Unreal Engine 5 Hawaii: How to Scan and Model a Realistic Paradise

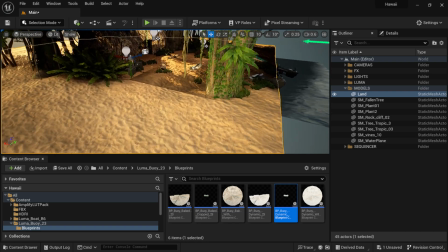Now if I pull into my raw level right here you can actually see the ground that I brought in here from Cinema 4D and you can see
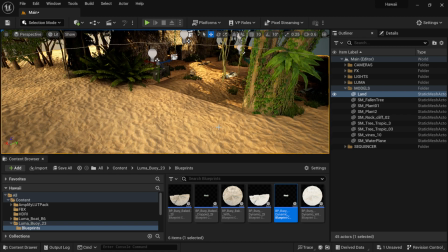that the sand that we have down here and for the sand I actually had to use mega scans like if you look at this photo here
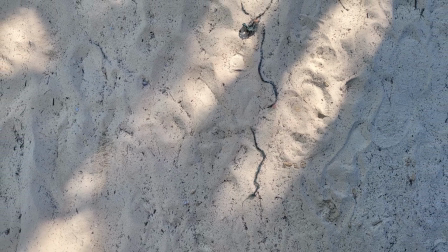i tried to do some sand textures myself but there's a lot of palm trees out there on the beach so there's a lot of shadows and then when i did find like an open sandy area there was a lot of tourists like i should have probably went out earlier in the morning to try to do this type of stuff but i couldn't get around the people and i couldn't get around the sun and the palm trees and the shadows and
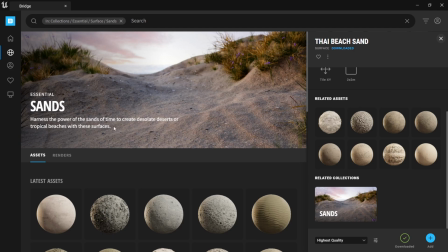everything on there but instead what i did was i came to mega scans and they have a lot of sand in here already so all you have to do is go to collection essential surface sands and if I scroll down here we have a lot of different type of sands like I used the one they got from the Thai beach which if you look at this photo here it kind of looks like the sand in Hawaii anyway
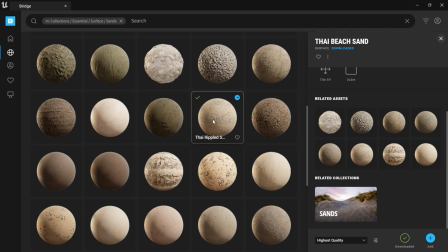and so I was happy that I was able to just come through here download some high-risk scans of the sand and be able to add
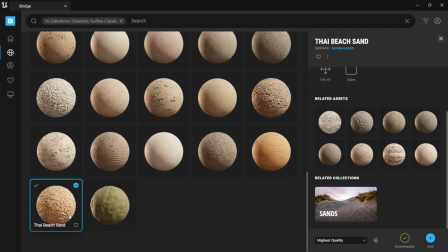that to my scene since I wasn't able to get anything myself in which this is the one that I used down here the Thai beach sand so
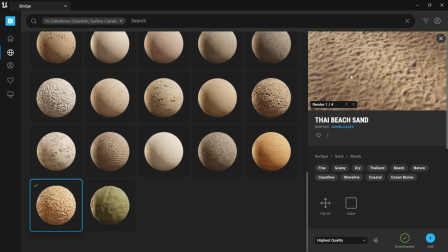if I like click on this one you can see this is the sand that I used which I thought really resembled the sand in Hawaii on the North Shore where I was at.
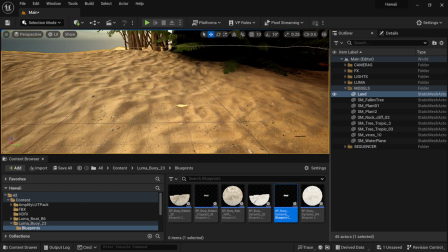So again if I look back here in Unreal Engine this is the sand on top of the land that I built there inside of Cinema 4D and yeah I thought it looked really good there. Now when it came to all the different foliage and the elements of the sort again I couldn't scan that type of stuff because everything was moving it was really windy out there in Hawaii so I had to go to the marketplace and again as I was telling everybody this is where it becomes
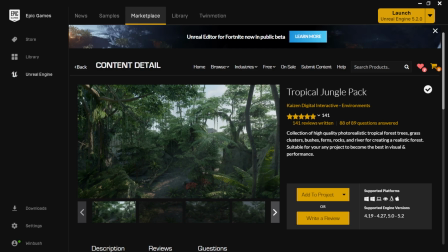really handy because i got this jungle asset here and i actually had it free because this is one of the packs that they actually
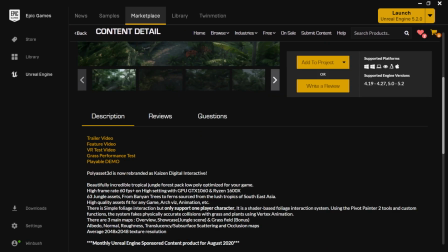had for free during one of the months i'm not sure which month it was made free but this is a really good pack here if you want to get
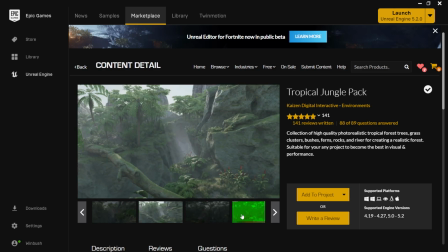any type of jungle elements and a lot of these different foilages and ferns and palm trees and all the different sorts are the same
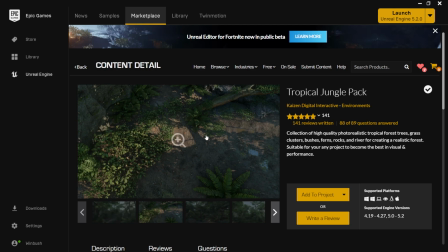exact ones they have there in hawaii so i was able to use these to supplement that I wasn't able to get the foliage myself but again I would say for anybody especially if you're new to Unreal Engine make sure you get those free packs at the first week of every month there on the marketplace because you never know when you might need something there in my case this actually worked out perfect.
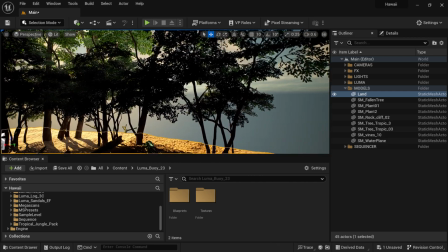If I'm back in here instead of Unreal Engine you can see all the different trees that I used here inside of my scene to give
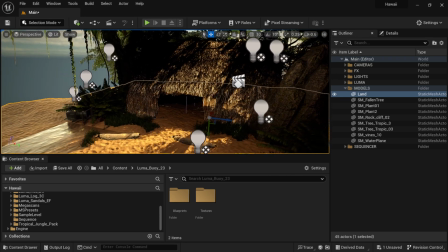it that nice lighting effect there especially on a hut the trees are all moving by default same thing with the ferns same thing with the grass and I
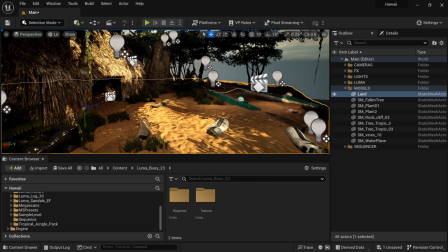was able to just use the foliage tool and paint these on here which really came in handy there so
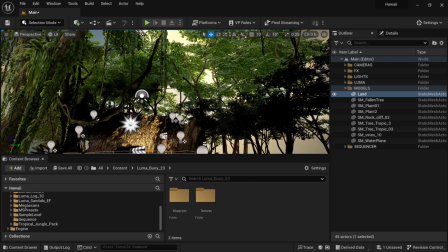I was even able to have some vines there hanging from the different trees and everything that really enhanced the project. Now that I have everything that I need to completely build out this scene I just basically played it like it's Legos just putting everything there on the landmass using the foliage tool and just placing all my different objects in there and then comes to the camera work so once I was have everything
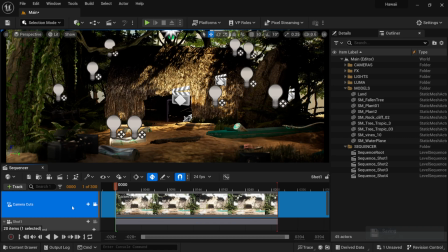in there and I was happy with it these are the different camera moves that I have because once I have my scene built out basically I just wanted to make
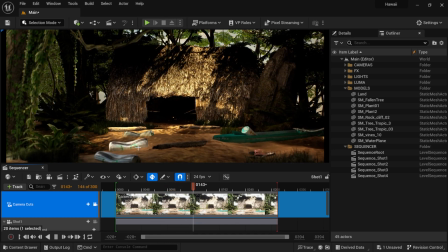like these little vignettes that I could have cut together all inside of Unreal Engine you can see that it has this bobble movement
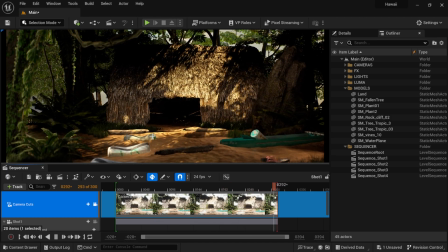in which I just used this camera blueprint in there that would allow me to do the head bob so if you guys want to see how to build
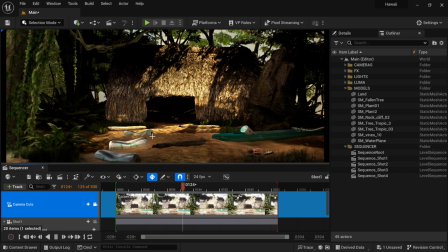that let me know in the comments down below I'd be happy to do a tutorial on it but if you look inside the viewport you
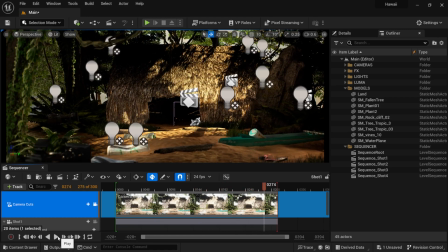can see that it's slowly looking like it's walking towards the hut and I just did four different shots like this so if I come over to my other shot
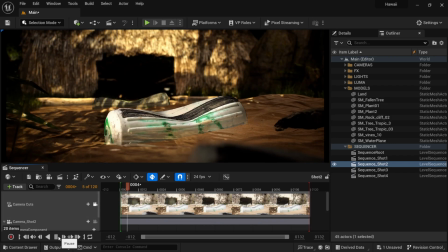let's open up this sequence here look through this camera click play you can see I have a macro shot here just looking at the
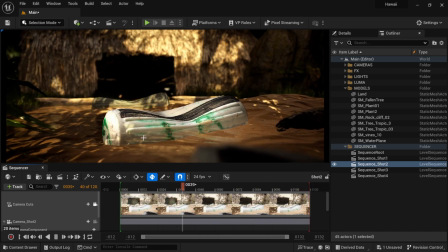buoy that's right there I wanted to really emphasize that there and this water actually came with that jungle pack there as well so I thought that enhanced it a lot as well as we have the reflections and the shadows and all the different glints hitting off the water there which I thought looked
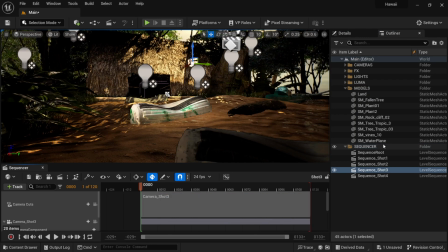really nice if I come over here to shot three let's look at this one open up the sequence look through camera you can
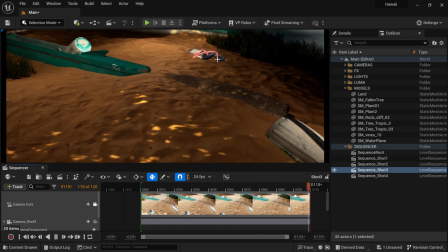just see I have the camera coming from the backside I wanted to show the sandals in there a little bit this log that I scanned there on the beach and
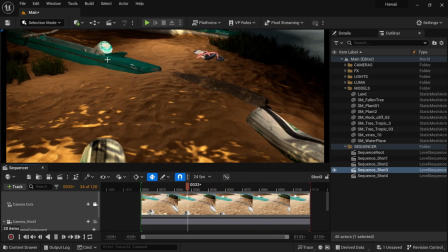this is actually one of the kayaks that I helped pushed into the ocean there's a group of women that were out there that were kayaking so
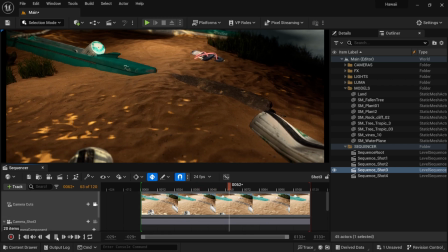I got to scan their kayak and I got to scan the buoys and everything in there and then once I was done adding all these different shots